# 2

I mean, this is such an obvious old thing, but I don't think I certainly didn't separate the two. When he says timing and spacing, I could never tell which was the spacing, which was the timing, which is which. The timing is the hits. Doink, doink, doink, doink, doink, doink, doink, whatever. The spacing is the ball, if it squashes, you know, whatever. It goes up here, and of course it's slowing in the middle of the arc. The spacing is more close together, and then it's down here, funk, and okay. So this overlapping, it's overlapping up here, And of course it's further apart there as it's going faster. So this is a soft ball ring. Doink, doink, doink, doink. And that, of course, is the spacing. So when we're doing a complex character, such as me talking, and I'm going dump, dump, bump, the timing is the dump, dump, bump, right? The spacing is all the junk that's going on in between here. So I'll overdo it. Dunk, dunk, dunk. Is the clusters, are these things overlapping? Are they close together in here and then they're going far apart here? That's the spacing.
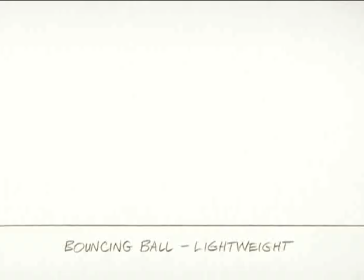So the most complex piece of action is just a combination of the timing and the spacing of it. Obviously, if the drawings are closer together, the ball will move slower. And when the drawings are further apart, the ball's moving faster.
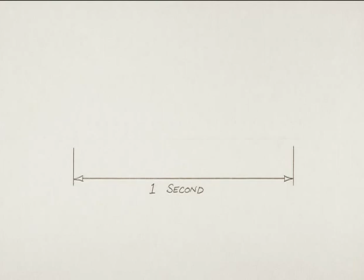Here's a great way of showing the difference between timing and spacing. This coin takes 1 second to go across the screen. It's going across in even spacing.
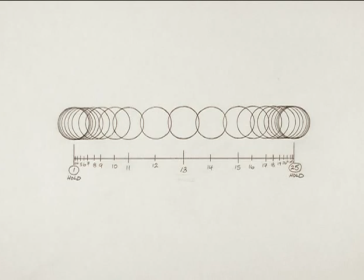Now, let's take it across with uneven spacing. But it still goes across in 1 second. The same timing, but very different spacing.
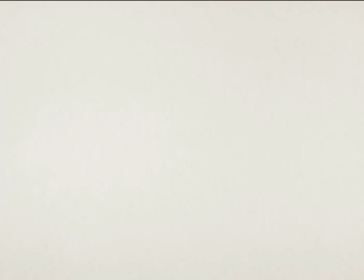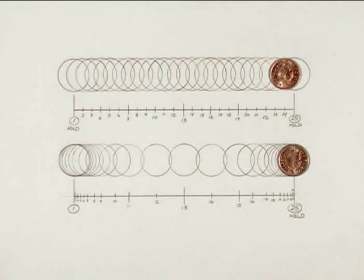Now let's see them both together. And we see something very interesting.
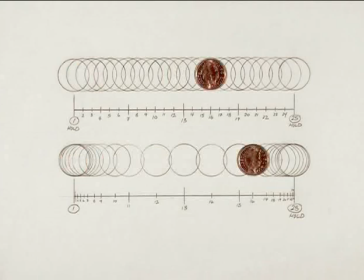Although it doesn't look like it, they start at the same time and they end at the same time.
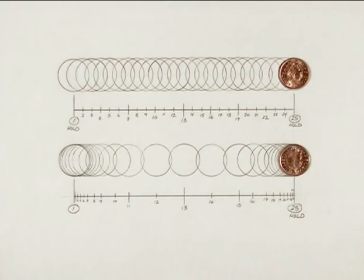Everybody here has a natural sense of timing, especially if you're athletic or if you're musical, because timing's built right into us. But the spacing for animation, we have to learn. And this is what we're going to achieve in this session. It takes a while, but you'll get it.
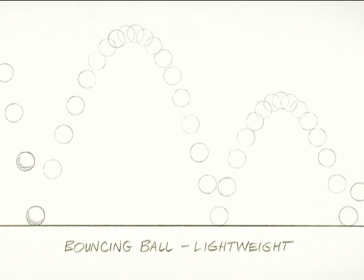This is the same bounce that we've seen before, a small hard ball. And here it is with its spacing positions. The spacing creates the feel of a small hard ball.
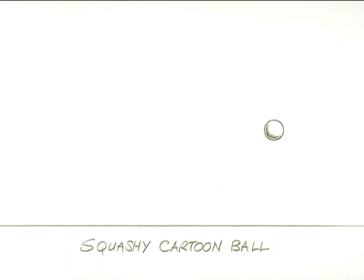Now here's a squashy cartoon one. And here it is with its spacing positions.
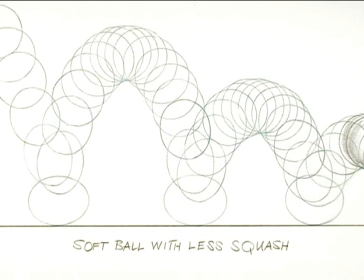Now this is a larger, slightly soft ball. And here it is with its spacing positions.
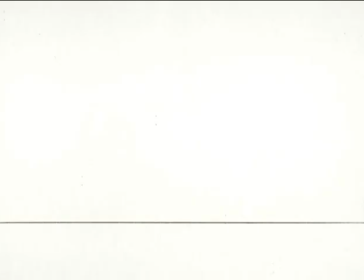Now this.
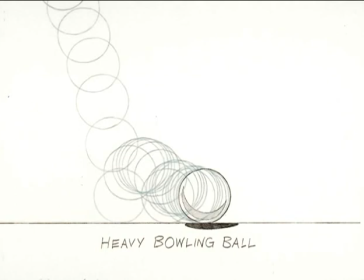We're just using a circle, but it's how we space those circles. How we cluster them that creates the illusion. In this case, a heavy bowling ball.
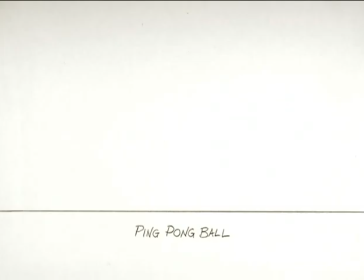Here's a light ping pong ball. We know it's light because of the timing and the spacing.
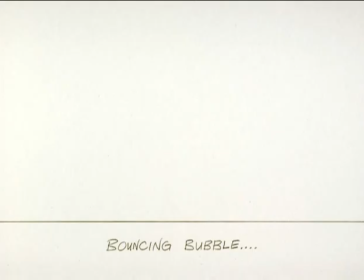This one weighs almost nothing at all.
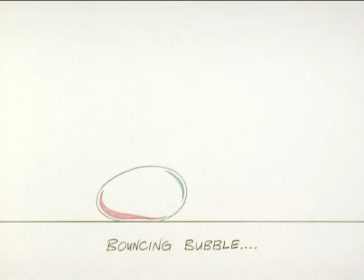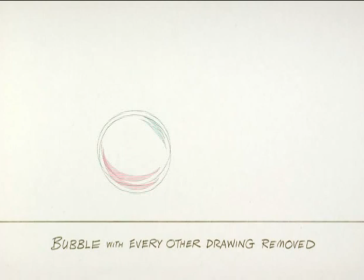Now let's take out every other drawing, making it twice as fast.
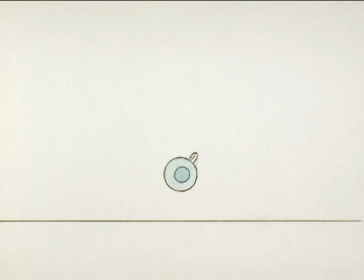Let's try it with an object. The chart. There was a if we take Mickey Mouse or something, or mouse that they all look the same at the time, and he's moving from here to here with the head, okay, and the hand is up here, and it's going to go down into here.
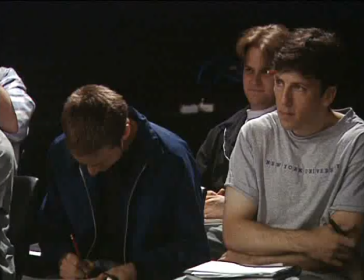And say he's got a tail that's going from there, and it's going to go down into here.
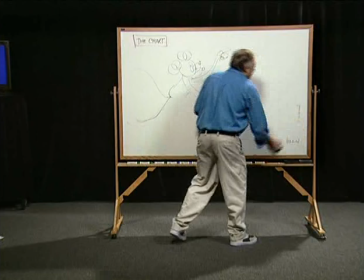You know, we have these charts on the drawings, right? Telling you the spacing of the drawings.
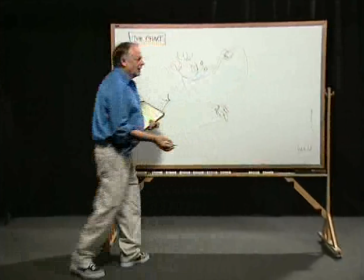They're either here or here. Grimm would have you'd think that would be an arc.
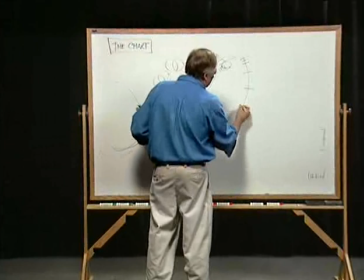And then he'd put a little chart on it. Say it's like this. You know, it's just slowing into that.
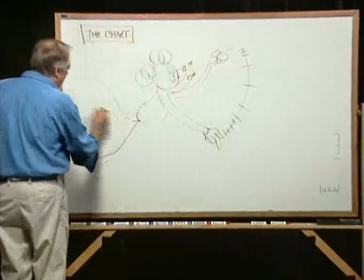And then you have a different one on the nose. Maybe it was like that.
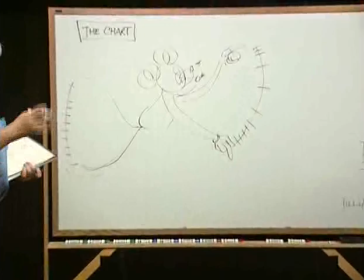And then you have an even one on the tail. And you have these little charts on the drawings.
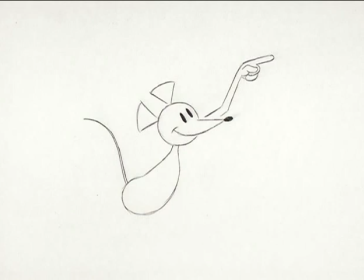Everything doesn't happen at once. Our generic mouse is going to move the hand, the head, and the tail at different speeds. This is why they developed separate little charts. Different charts for different parts.
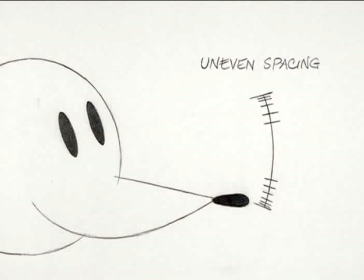The nose is going down uneven.
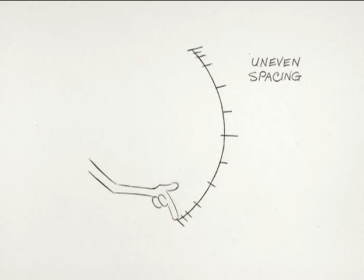The finger goes down, easing out and easing in, uneven.
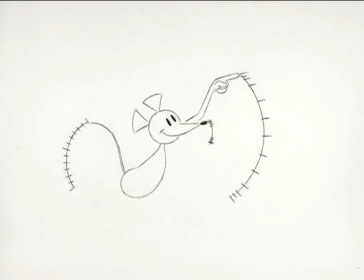Say the tail goes down, even. Each part has different spacing, but it all takes place in the same amount of time. They put different charts for different parts, so that everything didn't happen at the same rate. This loosened things up. So it isn't like a robot, you know.
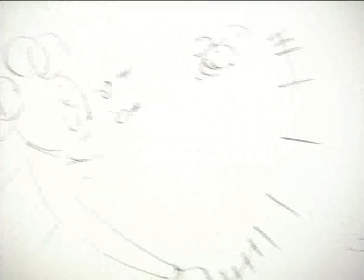So you break everything up. Is that clear? Ken would always make me, I would always try to start drawing because that was what I felt most comfortable with. And he'd say, no, God damn it. He said, do the timing.